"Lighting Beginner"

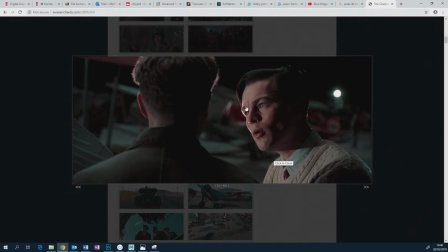(82:25)
Now, what I think is interesting about this rim light is it's casting onto his face, but it's not casting onto his body. Purely, it's like it must be a very, very small focus light pointing just on his face, because his body's not important.
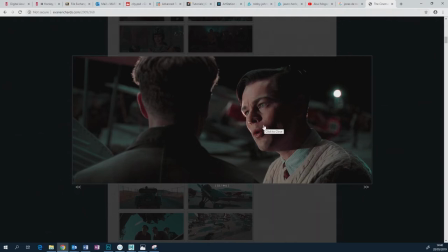(82:41)
Everything, the focal point of the image is obviously the person's face because they're talking. It's not this awesome, lovely jumper. It's just this kind of thing going on here. So this is very consciously deciding not to have the rim light go onto his body.
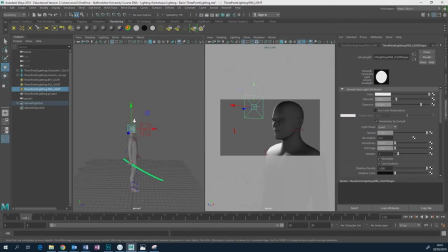(82:54)
So I don't want that to happen. So I might need to shrink the rim light down. So I'm going to put it just here. Bet it's going to be too much because Maya has big problems in the viewport showing you that that kind of wrapping effect.
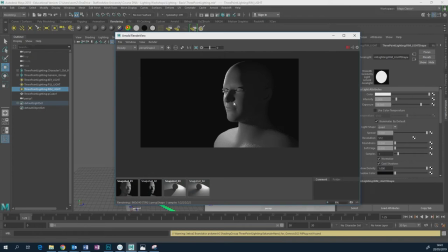(83:11)
Yeah, so it's too much.
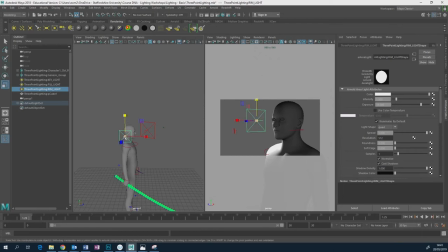(83:15)
So let's move it down, and I'm going to shrink it down because I think it would be a smaller. Let's have a look at that.
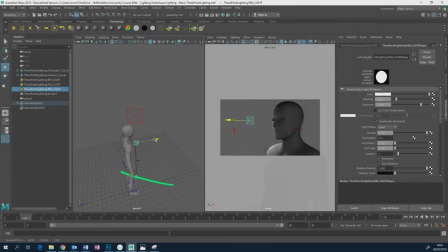(83:31)
Still too much, isn't it? So it's going to move further behind him, maybe a little bit away, like this.
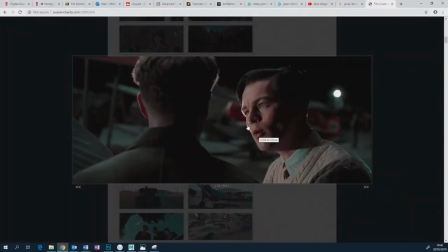(83:43)
So I'm going to compare. So there you go. None of that rim light gets onto his kind of top lip. A little teeny bit gets onto the underside of his nose.
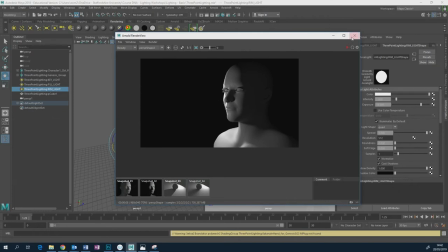(83:53)
As I mentioned, I'm going to have trouble getting that exact because I can't move his face to exactly the same degree.
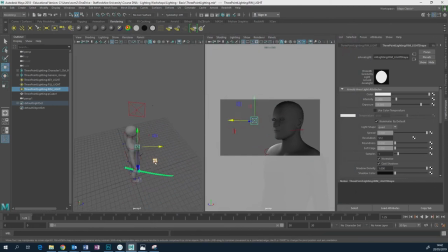(83:59)
But it's still too much anyway. Further move it.
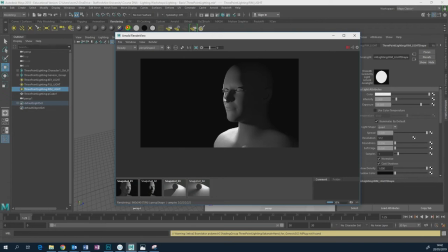(84:08)
It's getting more like it. That's what I want. Yeah. I reckon that's about as good as I'm going to get it here. But look, got this problem here. It's happening on his body, and it's definitely not happening here.
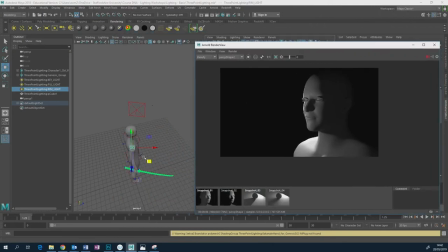(84:20)
So how can I get rid of that? I can use that spread parameter. So I can, at the moment, that light is coming from all kind of angles outwards.
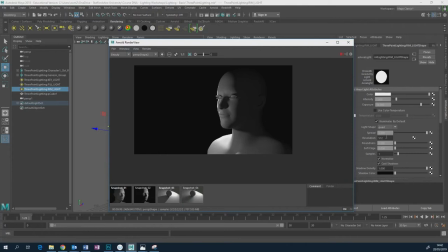(84:28)
So if I change the spread parameter, I should be able to focus it in a little bit more. So let's try something quite extreme like 0.25. Point one.
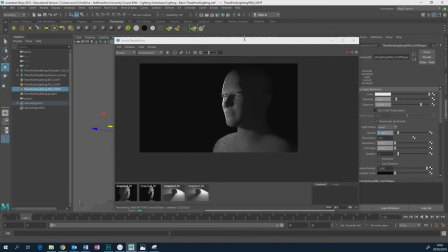(84:43)
Okay, I'm getting this noisy kind of effect going on here, but this is more what I want to happen. I want to focus exactly where that rim light is casting, and I want it to be just like that.
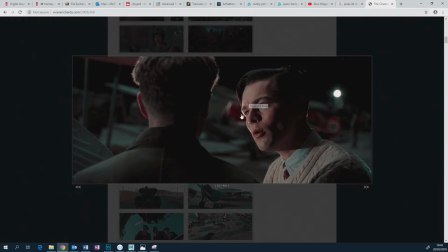(84:55)
Okay, now, so we're kind of getting there, but look, we've got another rim light happening, and it's much, much more subtle. The other rim light is coming off from the side here. You could almost say also there's a tiny little bit of light coming from the top.
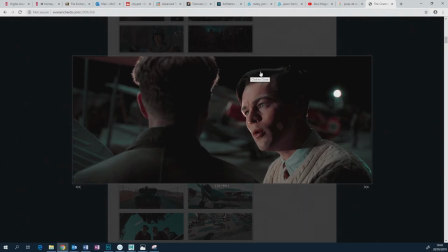(85:13)
It might be difficult to see. No, you can see it on the projector. You can see a little bit of soft light just touching the top of his hair just here. Again, that just, it stops his hair, which would otherwise, if that wasn't there, his hair would be this mass of darkness against a mass of darkness.
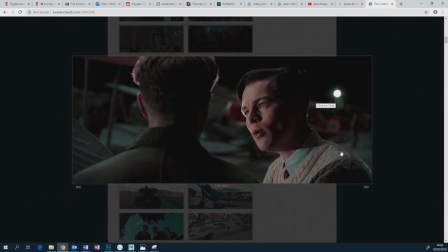(85:29)
So it would be difficult to see. And the rim light is just there to pick him out from the background. So I'm going to start off, I'm going to create another light, try and get this effect, because I think this is really important.
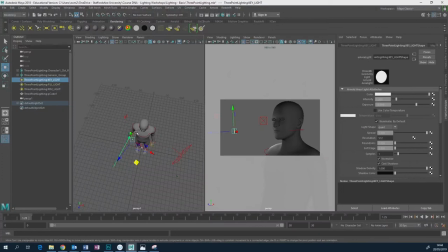(85:42)
And what I'm going to do, I'm actually going to copy my key light to do this. If you want to duplicate something in Maya, if you're still new to Maya, select it, Control D. So I'm going to move this around.
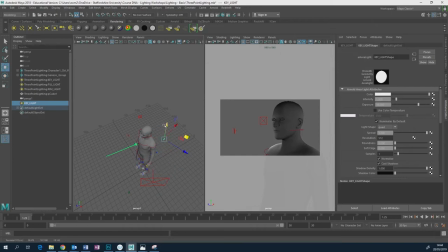I'm beginning to see it just here. Let's just
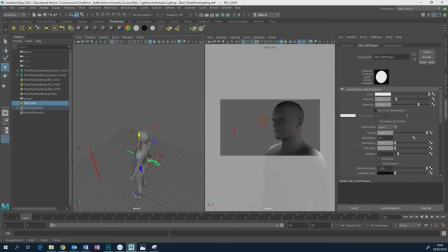(86:09)
shine it like that, maybe. Probably a little bit further behind, a little bit to the side.
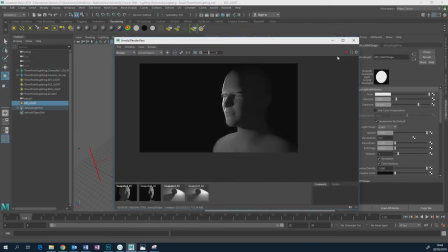(86:18)
Let's see what that looks like. Just, it's not going to be right first go, unless I'm very lucky. Yeah, it's too much at the moment, but it's getting there.